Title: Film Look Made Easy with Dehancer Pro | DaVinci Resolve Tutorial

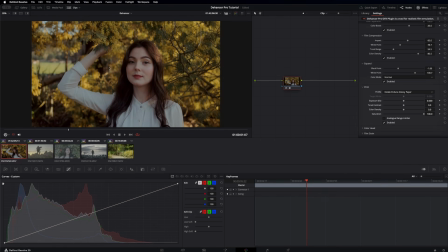So let's check that because I find this too contrasty now, so let's just check it.
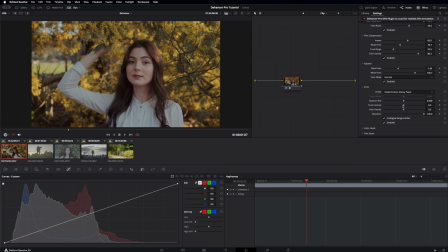And then now it's a little bit flat, which you can again negate by adding exposure or tweaking your tonal contrast and color density and saturation here.
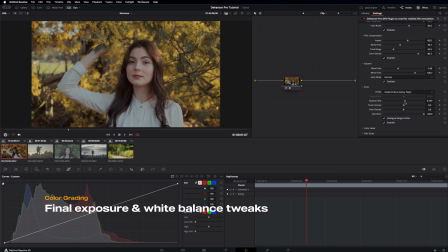Let's add more brightness to the image, and then again add contrast while doing that. I think that's pretty good. And I find that the image is a little too warm now, so I would head back to my temperature compensation
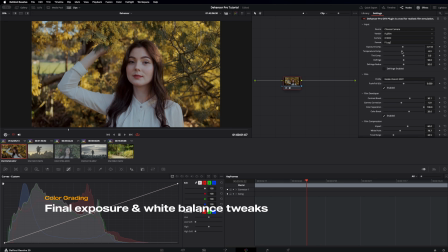at the input panel and then just tweak it a little bit to the left. And I think that's good for me. And then just go back to the print and add more exposure.
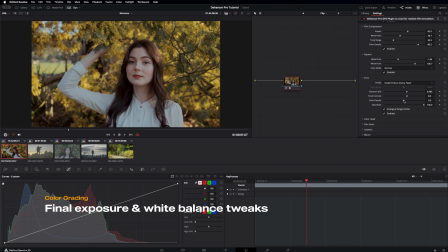Color density is like a saturation slider, but only targets some colors. So I think it targets the reds and warm tones. Like for example, her lips is going too red here.
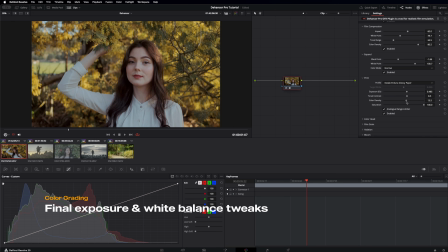So I would keep it like in the low end here. I think that's pretty good. Saturation, I would just keep that as in the default state, which is 100.
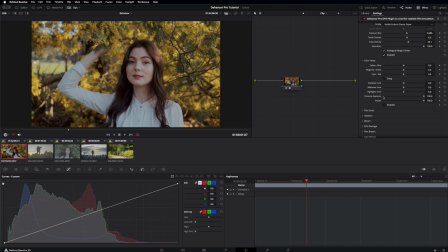Let's move on to color head, which is pretty the same as the the color grading panel in Lightroom,
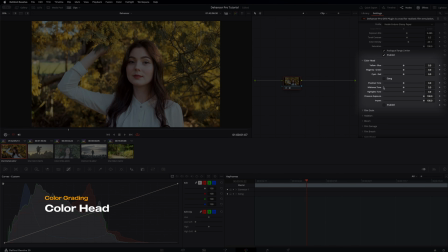or I think it was called split toning before in Lightroom. So it's pretty similar to that. Let's enable it.
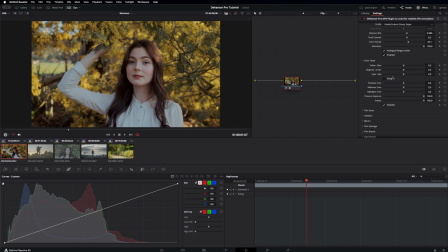Basically, this color head panel is where you can adjust the intensity of your CMY or cyan, magenta, and yellow channels and add tones to your shadows, midtones, and highlights.
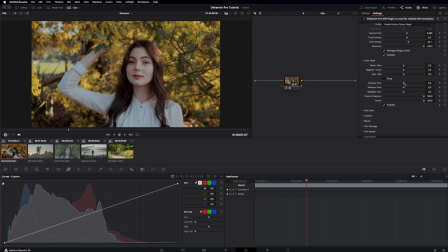You want to fine-tune your color grade, you can definitely use this, but I just normally tweak my shadows, midtones, highlights here.
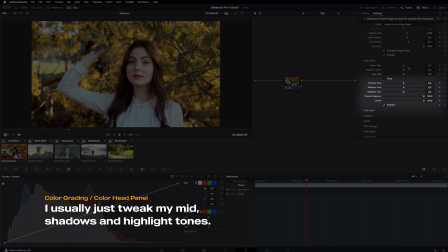I don't really mess with the CMY channels here.
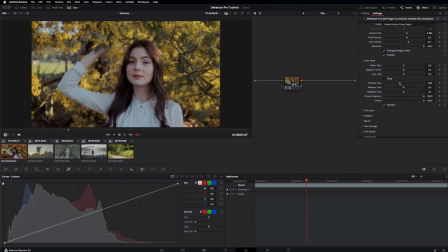So let's make the shadows a little bit balanced and not warm. And I'm putting it to the left hand side. And midtones, let's add warmness to the skin because I find it too flat.
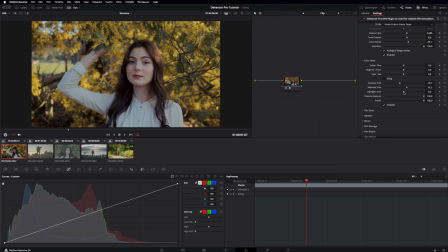So let's just add back that warmness. Highlights, I would just keep it in the middle. I think that's pretty good for me. Now moving on to our last step, which is adding Dehancer effects or the sauce.
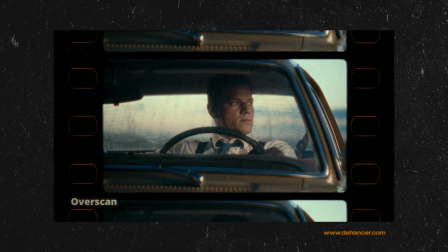In this step, we will add film grain, halation, bloom, which adds more character to our footage.
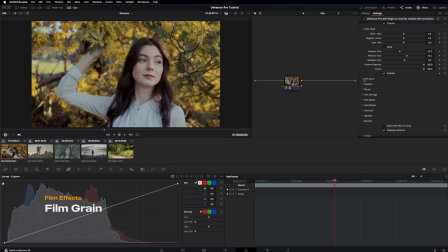Let's start with film grain.
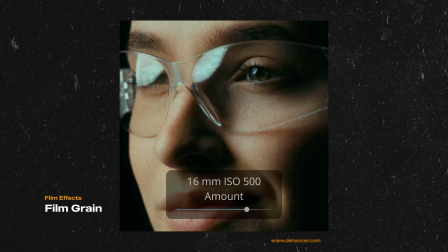This is where you add realistic grain to your footage based on real film stocks, so not just digital noise.
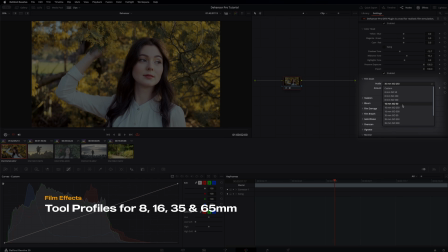So basically, most of the film effects here have like tool profiles for 8mm, 16, 35, and also 65.
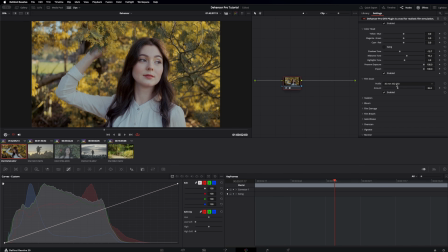So film grain, I normally use 35, 50. So you can also add custom film grain here if you want. So there's a few options here, but I just normally use 35 or 65.
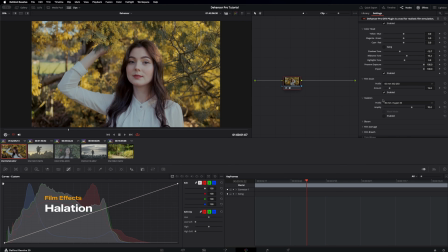The next one is halation. Have you seen those red-orange glow that appears around bright areas in movies,
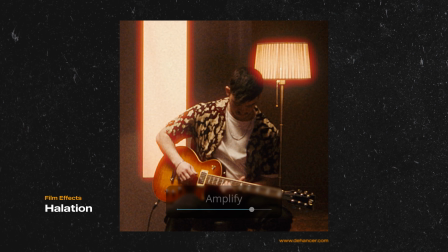especially in like super bright areas and light sources? That is called halation. This is great for adding character and warmth to backlit scenes or faces, and it's one of my favorite film effects from Dehancer.
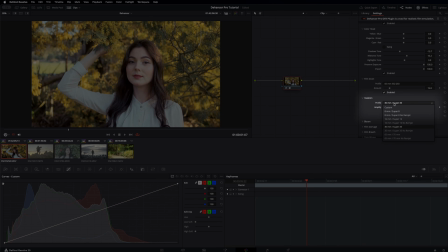So let's enable that. Normally we'll stick to 35 again, super 35 or 65, 70.
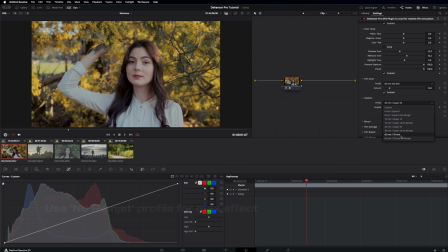If you want to go crazy, use any profile that has the no rimjet tag here.
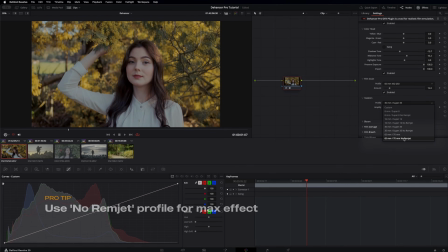So a rimjet is basically an
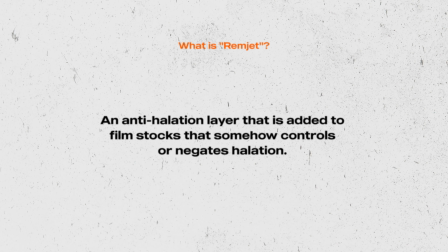anti-halation layer that is added to film stocks that somehow controls or negates halation.
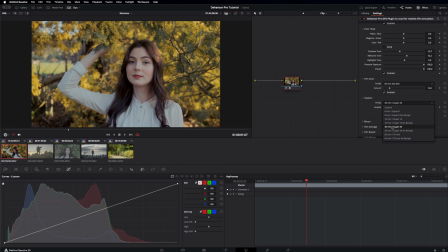So let's try 35 mil here for now.